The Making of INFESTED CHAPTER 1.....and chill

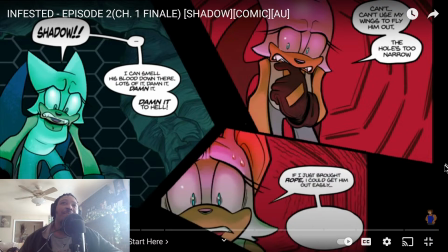(48:15) They are cut. If I just brought rope, I could get him out easily. If I brought a flashlight, he would have seen the floor cells and know not to step on them.
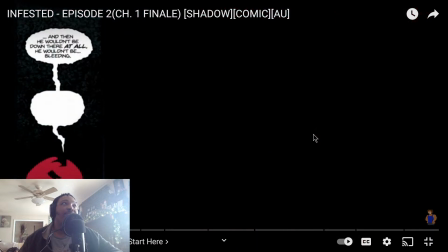(48:27) And then he wouldn't be down there at all. He wouldn't be.
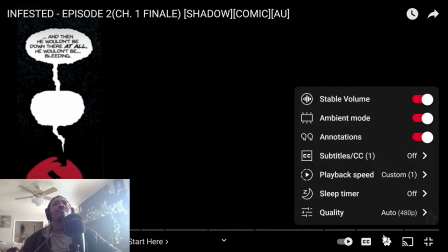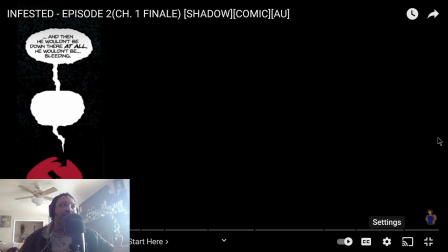(48:37)
I pay for high. I was wondering why that shit looked. Did it look blurry to y'all on y'all's end? I caught it. I caught that shit like when I saw this panel come up. I was like, why the fuck does that shit look blurry? Hey, Mediacom. I pay for gigabit internet.
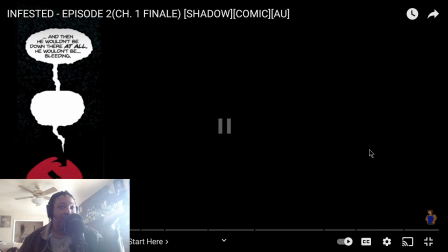(48:54)
Put my shit on at least 720. I'm streaming, so I'm not gonna run it at full 1080 because I don't have a power line adapter plugged into my PC. I'll be getting one of those next weekend. But I'm running at 720p, 60 frames a second.
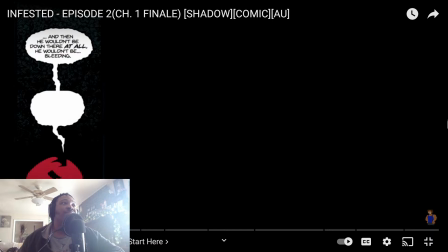(49:07)
I think we can all agree that that's fine.
Stupid Rouge, you're so stupid, so goddamn stupid.
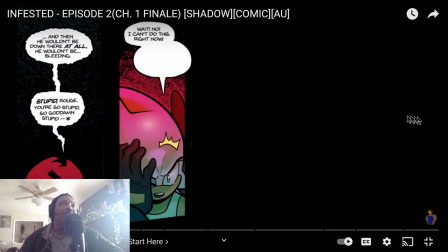(49:16) Wait, no, I can't do this right now. Shadow survived way worse falls. Well, one anyway. No way he's gone. Can't waste it.
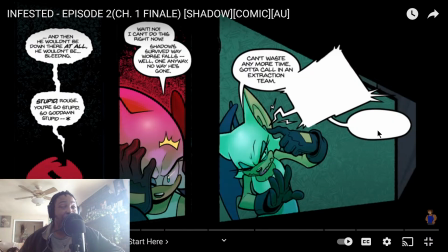(49:27)
Also, huge JoJo's fan. If you didn't know, you should. It's in the name. Spoke Joestar. But that song is Jonathan's theme from part 1 of JoJo's. I felt like it's a very triumphant theme. And that's just the beginning.
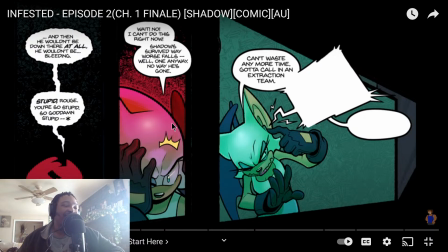(49:44)
Like that's how the song starts. And I was just like, yeah, you know what? She's overcoming her fear. Yeah, let's give her some resolve. Let's give her a resolute theme.
Any more time.
I like this edit that's coming up too as well.
Katakon extraction team.
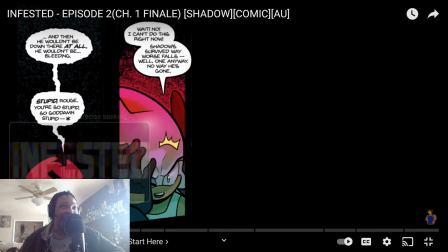(50:04)
Again, just me flexing what I'd learned. I was like, oh, okay, cool. So I cut the panel.
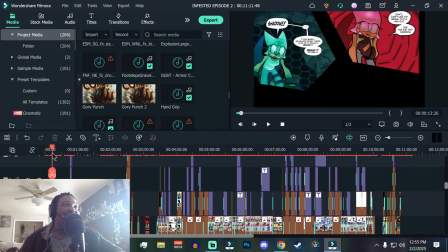(50:10)
I put the panel in there, and I can put effects on that panel itself and isolate it.
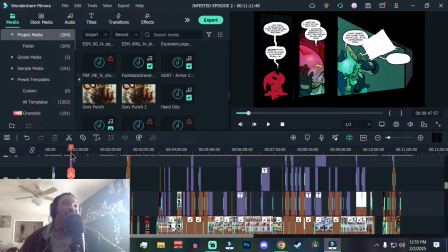(50:19)
So the effect is just glitch stripes. That's all it is.
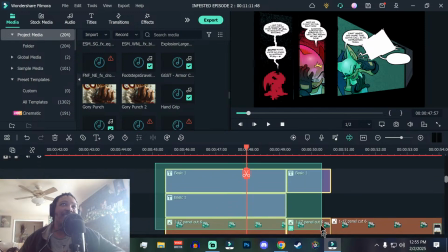(50:24)
We got the basic bubbles to mask the dialogue until I need it to come in.
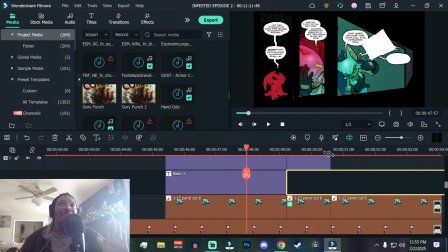(50:30)
It's a me thing. I don't like having the entire speech bubble exposed at all times because I feel like it kind of ruins it ruins two things. The first being any types of revelations that happen in the story of whatever dub I'm doing.
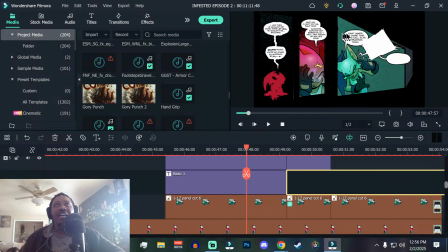(50:49)
The second is the attention span. So like if I cover this, or if I leave this uncovered and I cover these two, you obviously know that something's coming, but you don't know what's about to be said or what's about to happen,
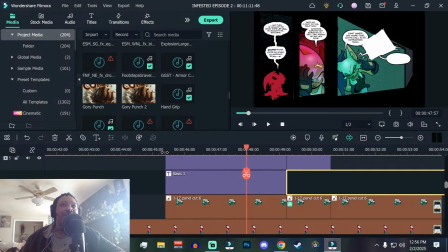(51:02)
what's about to get cut off. So it's kind of a thing that I do for myself, but also to keep people engaged.
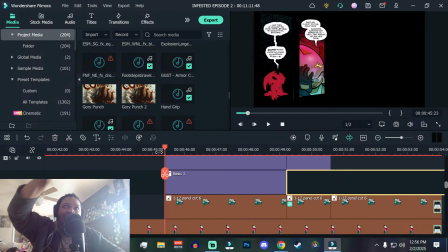(51:11)
Cause I'm like, I don't want to see I don't want to see the bottom line like right over here when this is what's being said.
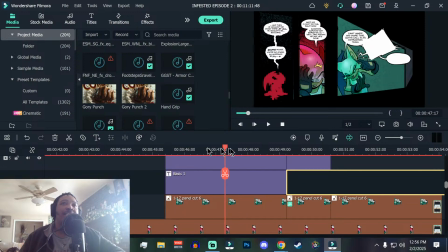(51:20)
That fucked me up a little bit. But it's just a glitch effect.
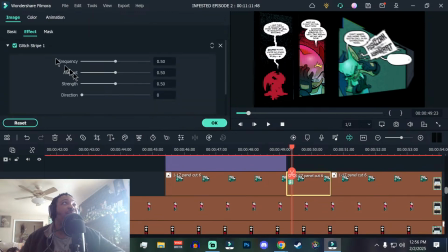(51:28)
It's just glitch stripes over here to my effect. Yeah, just glitch stripes. Glitch stripe 2 and a little shake on it for that immersion.
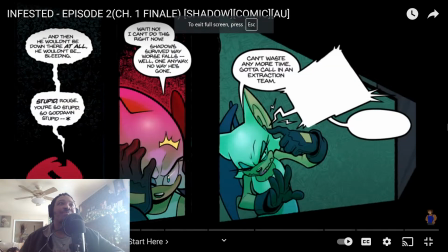(51:37)
For that immersion.
He's gone. Can't waste any more time. Katakon extraction team. Right. Not in this cave, I can't. You're gonna be okay, Shed.
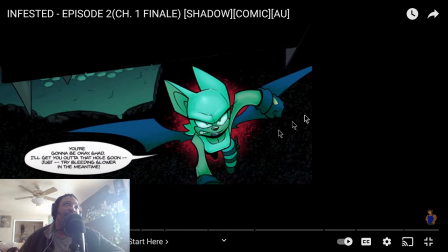(51:50) I'll get you out of that hole soon.
Just then again, just her flying out of the cave. try bleeding slower in the meantime.
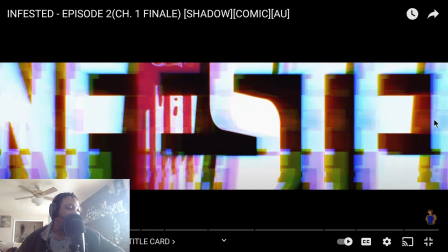(52:00)
Title card! Makes sense. Yeah, I think it does too.
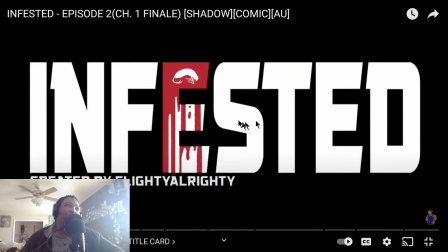(52:06)
Because like I feel like people would just like read it and then just sit there until the next thing comes up and then read that.
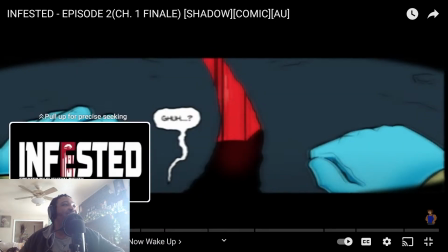(52:14)
No, pay attention. Pay attention, pussy. What am I gonna say?
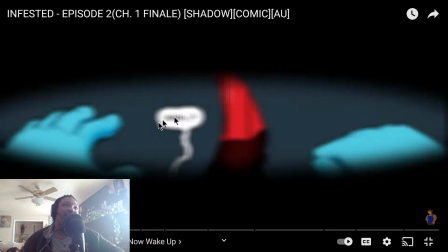(52:21)
Yeah, so this one, there's actually a transition.
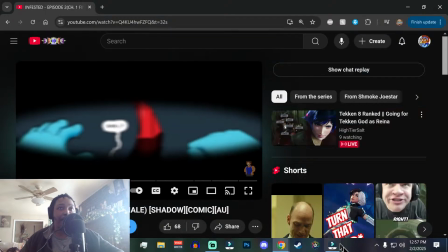(52:25)
So what I had to do for this one was cut that panel a couple of times
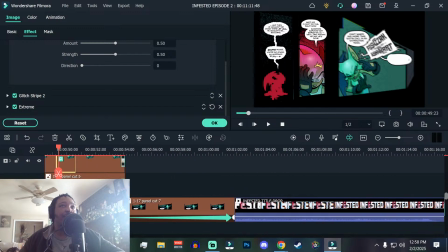(52:31)
and then put a transition in between each cut.
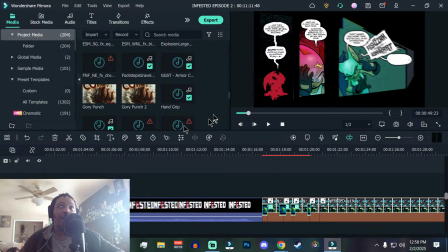(52:35)
So like the cut is just a slow blink, and then I added the wavering effect because dude's just had his fucking skull cracked.
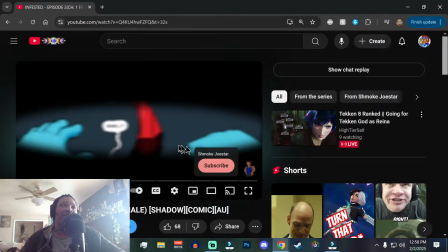(52:42)
So obviously shit's gonna be a little bit woozy, right?
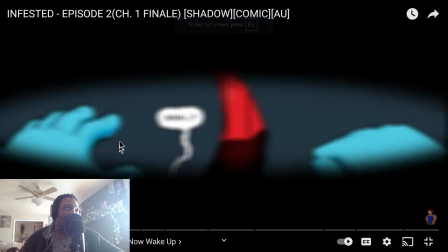(52:46)
but again, I debated on just having the blink, but I was like, nah, there needs to be some type of movement. Because if you've ever been concussed or disoriented, and trust me, I have. I played football and I took martial arts for 8 years.
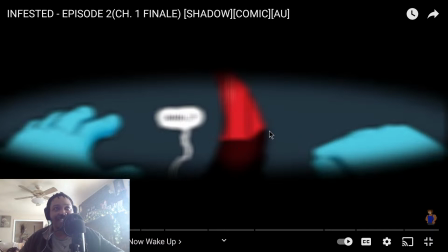(53:02)
If you've ever been like concussed or stunned, shit does not stay still and it is not clear. It's a very scary moment to have to try to realign your fucking ocular receptors
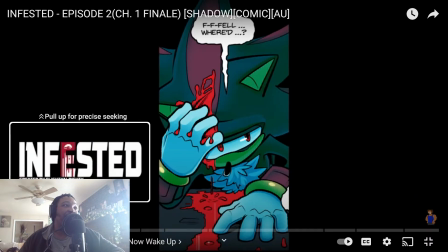(53:14)
so you can get some grounding. That sound effect makes it sound like he's pissing blood, but like it's actually just leaking.
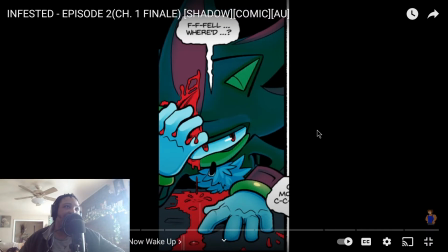(53:22)
I didn't have a better one to put over it. And I don't think there is a better one to put over it.
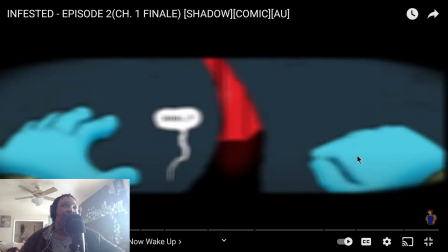(53:29)
It's running blood. Yeah. Yeah, that's fine.
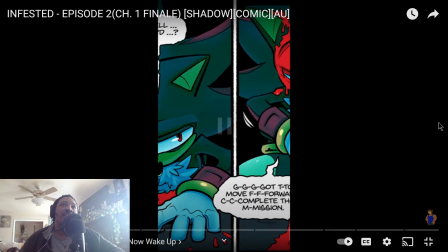(53:35) Felt weird.
That song is Preparation for Ritual from Shadow the Hedgehog.
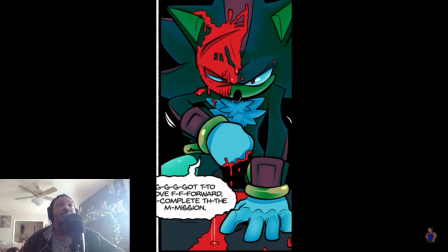(53:43) Move forward. Complete the mission.
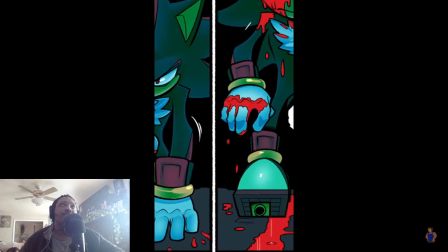(53:50) Keep moving. Just
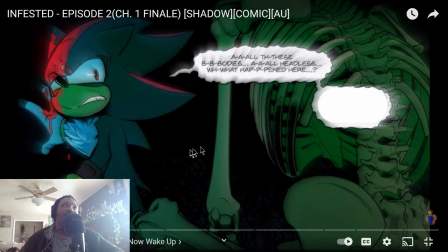(53:57) all these bodies.
And then this just tension in the area. Blur effect. There's a blur effect in like the opening scene of both episodes.
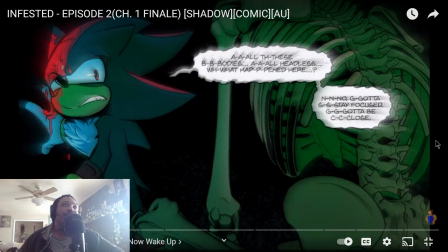(54:12)
Fun.
Bend here. Just notice. No. Gotta stay focused. Gotta be close.
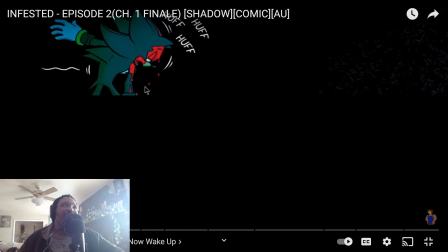(54:27)
Also, I really think this was like, I think my performance in this one is better than it was in the first one. I'm gonna just straight up say it. Like I don't think I gave a bad performance in the first one, but like there is, to me anyway,
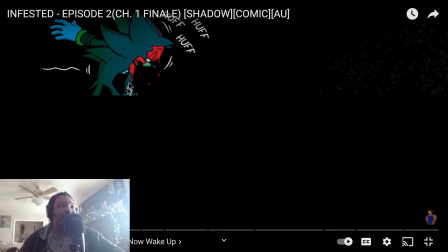(54:42)
to my ears, there is a marked difference between episodes 1 and 2 as Shadow.
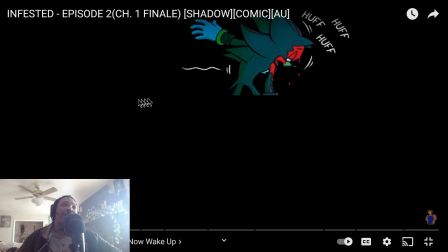(54:49)
For this, I'll go back once the whole scene's done.
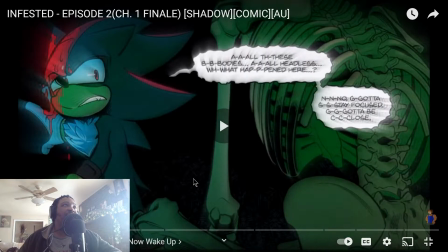(54:58)
So for the opening part of that scene, Gotta be close.
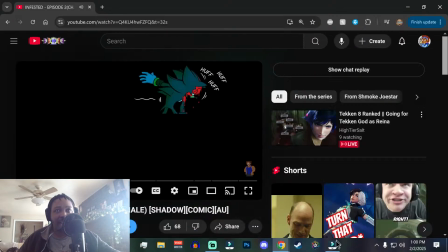(55:07)
this is just one panel that I took and keyframed out.
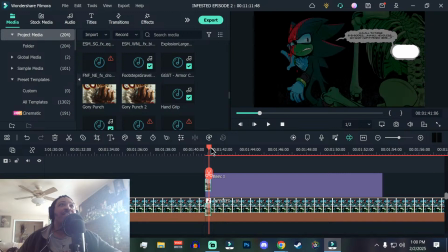(55:14)
So I did that for y'all. I'm gonna see, that's the blur effect.
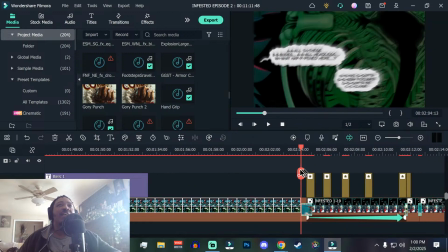(55:22)
Yeah, 119.
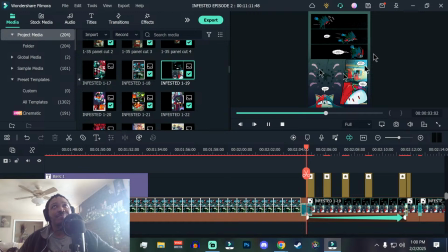(55:28)
So that is how that scene looks. Excuse me. That's how that scene looks on the page. Like he's walking here, he stumbles here, and I tried to edit it to like make it line up with the way the panels look.
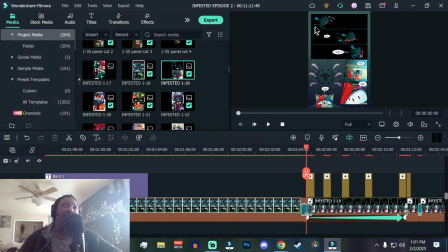(55:49)
So I just had him walk. I was like, yeah, he's walking. I just had him walk, struggle a little bit because, we love some shadow trauma.
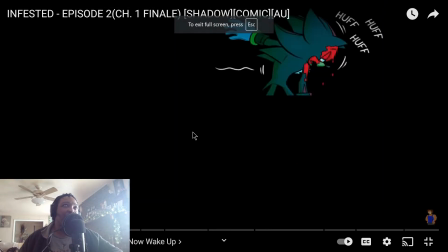(55:56)
But I had him walk, struggle a little bit. He falls in the same place. He tries to get back up in the same place. But I wanted to do something with that.
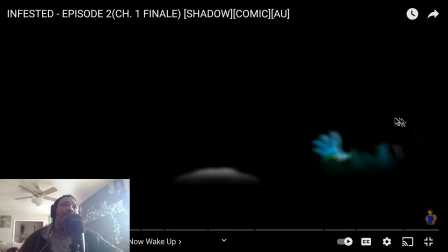(56:08) Gotta keep moving. Stay awake.
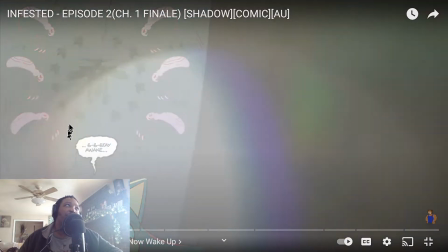(56:13) Wait.
And then this isn't even a song. It's just a droning sound effect.
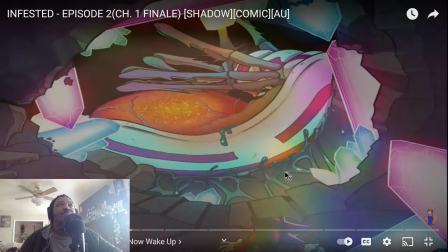(56:21) What the hell is that?
And for this,
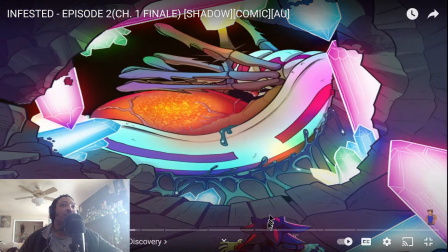(56:27)
I really like how this turned out too, because it was going to cave and the jewels and everything, or the crystals.